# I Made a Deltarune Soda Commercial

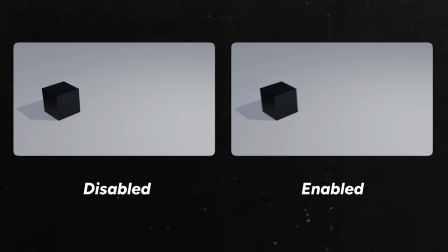4:08 Here you can see a comparison between scene with motion blur and without. Do you see the difference?
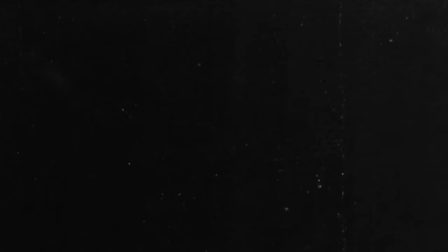4:13 I use light linking. The simplest explanation of light linking is that you can set one light to have effect on objects that you selected.
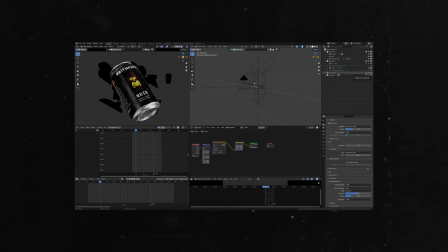4:20 For example, here I have different lights for can and fruits.
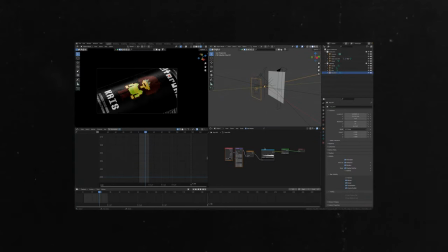4:23 It gives so much more control. gradient light to make sure the lighting is very professional i use gradient light that way i don't have any sharp reflections that look very much rich so let's start with the scene one here we have the can rotating and this is the criss can this is the
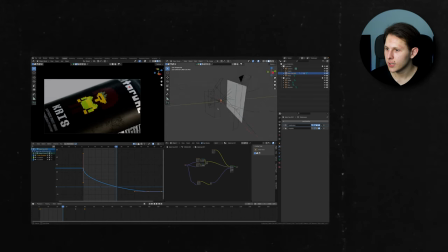4:40 opening scene and we have the can with the label scratches etc we got here four lights and i also have the plane that is reflecting this but this is not really necessary in this case because we have a rather light background because it's colorful but if you're dealing with black lights it's important
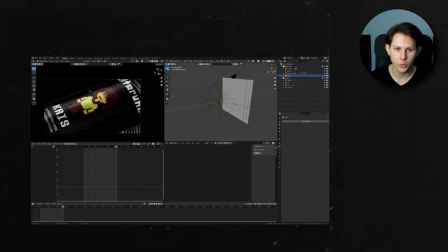4:57 to add this plane as a very subtle edge so you do not miss the shape of the product when you are lighting if i disable the plane you can see that it kind of blends with the background but when i add this again you can see that there is some line that is
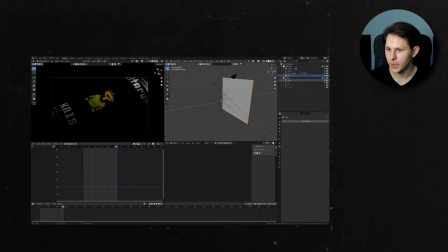5:13 indicating the shape of the can next let's go with these lights one by one and we get the key one light shining from the side of the also
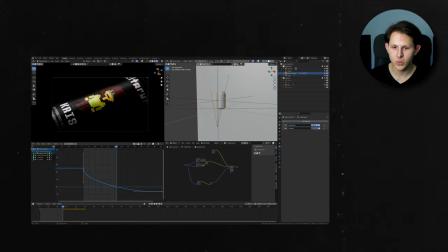5:22 the camera is rotated because I'm again not rotating the can I'm rotating the camera second light is another key and then we have fill light
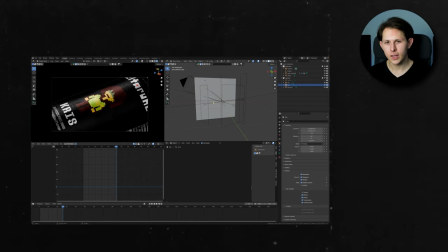5:30 which is adding just a slight light from the bottom and then we have a one light and this is a different approach than I took in my previous projects because I thought that I should really indicate the shape of the can itself so I decided I will start adding one more light and
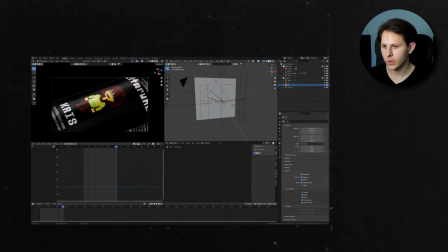5:48 now I'm adding the light to indicate the shape that's going on here you can see that lighting here very important i think now from the animation perspective have
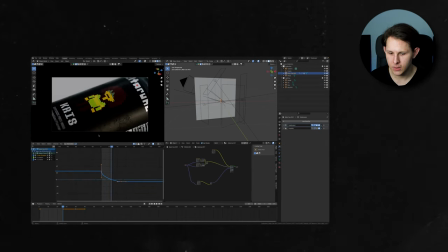5:57 a couple of keyframes for the location these are very small keyframes as it's really subtly going in this direction but more important is the rotation keyframe it's again starting really fast and that's how this graph editor looks like very important thing to use graph editor always
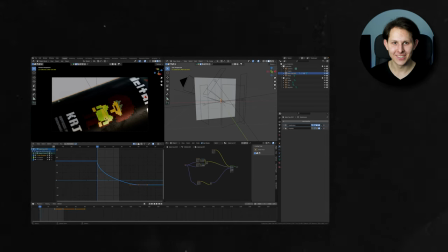6:15 use graph editor if you only know how to do this and if you don't learn this it's important so that's the first scene very basic scene number two here we have a
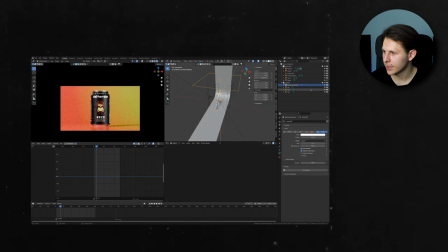6:23 little more stuff going on i have lights with light linking this this one light is only affecting the backdrop key light is affecting the backdrop right so here i have the we got the key that is lighting from the side this lighting we can and lighting the backdrop i really wanted to get
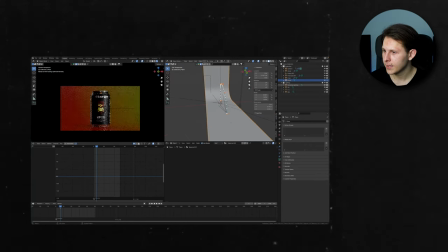6:39 this shadow here going on next light is the rim i got the feel light and then i have the backdrop lighting so let's see how it looks from the animation perspective.
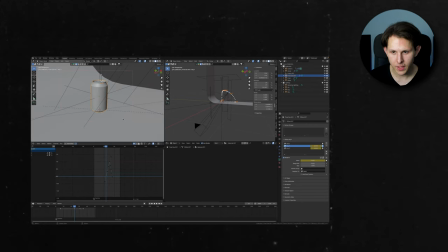6:48 We basically have the can animation itself and the second one is the camera animation.
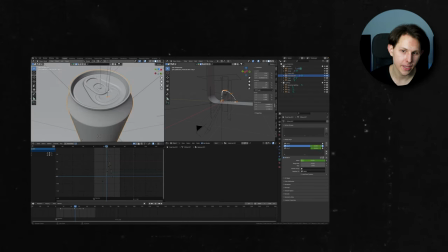6:54 So starting from the can here we have only where you're popping the can and it's done with shape keys.
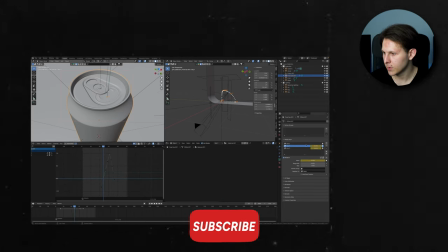7:00 Adding the bases so you're clicking the plus plus plus the plus for the bases then plus for the key one and key two and then we have to
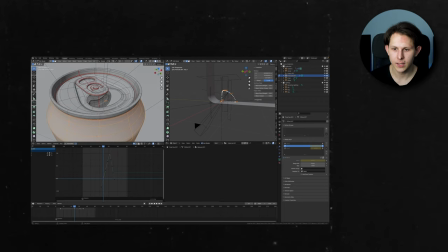7:07 slide these all the way to one and go to edit mode and just start sculpting the second position. So we have the one position and the second position. Second position is where this part goes down and this part goes up and then we are animating two different shape keys.
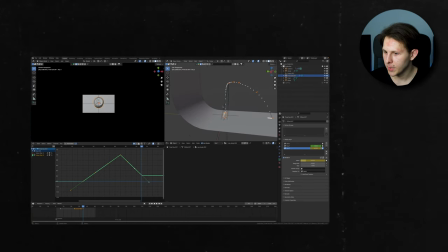7:23 More tricky I would say is the camera animation. If you select the camera you can see that we have track 2.
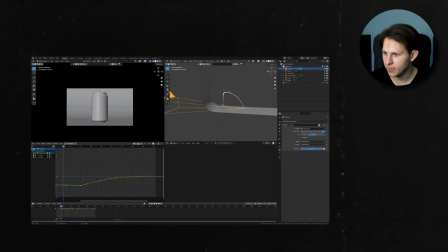7:29 Basically what track 2 is it makes the camera always point towards some object and here this object is empty.
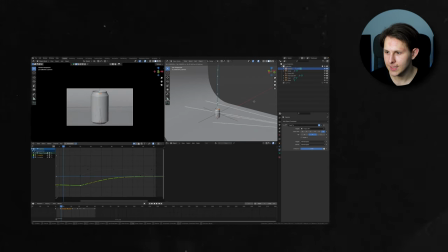7:37 So if we move the camera freely You can see that it always is trying to point. We are animating the location.
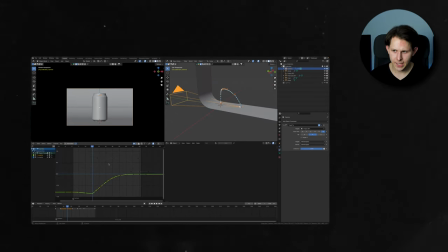7:45 And being honest, it is really hard for me to just say you how to do this now because it's really tricky part. You have to add keyframes, delete keyframes, just see what works. Because here we are dealing with this track tool.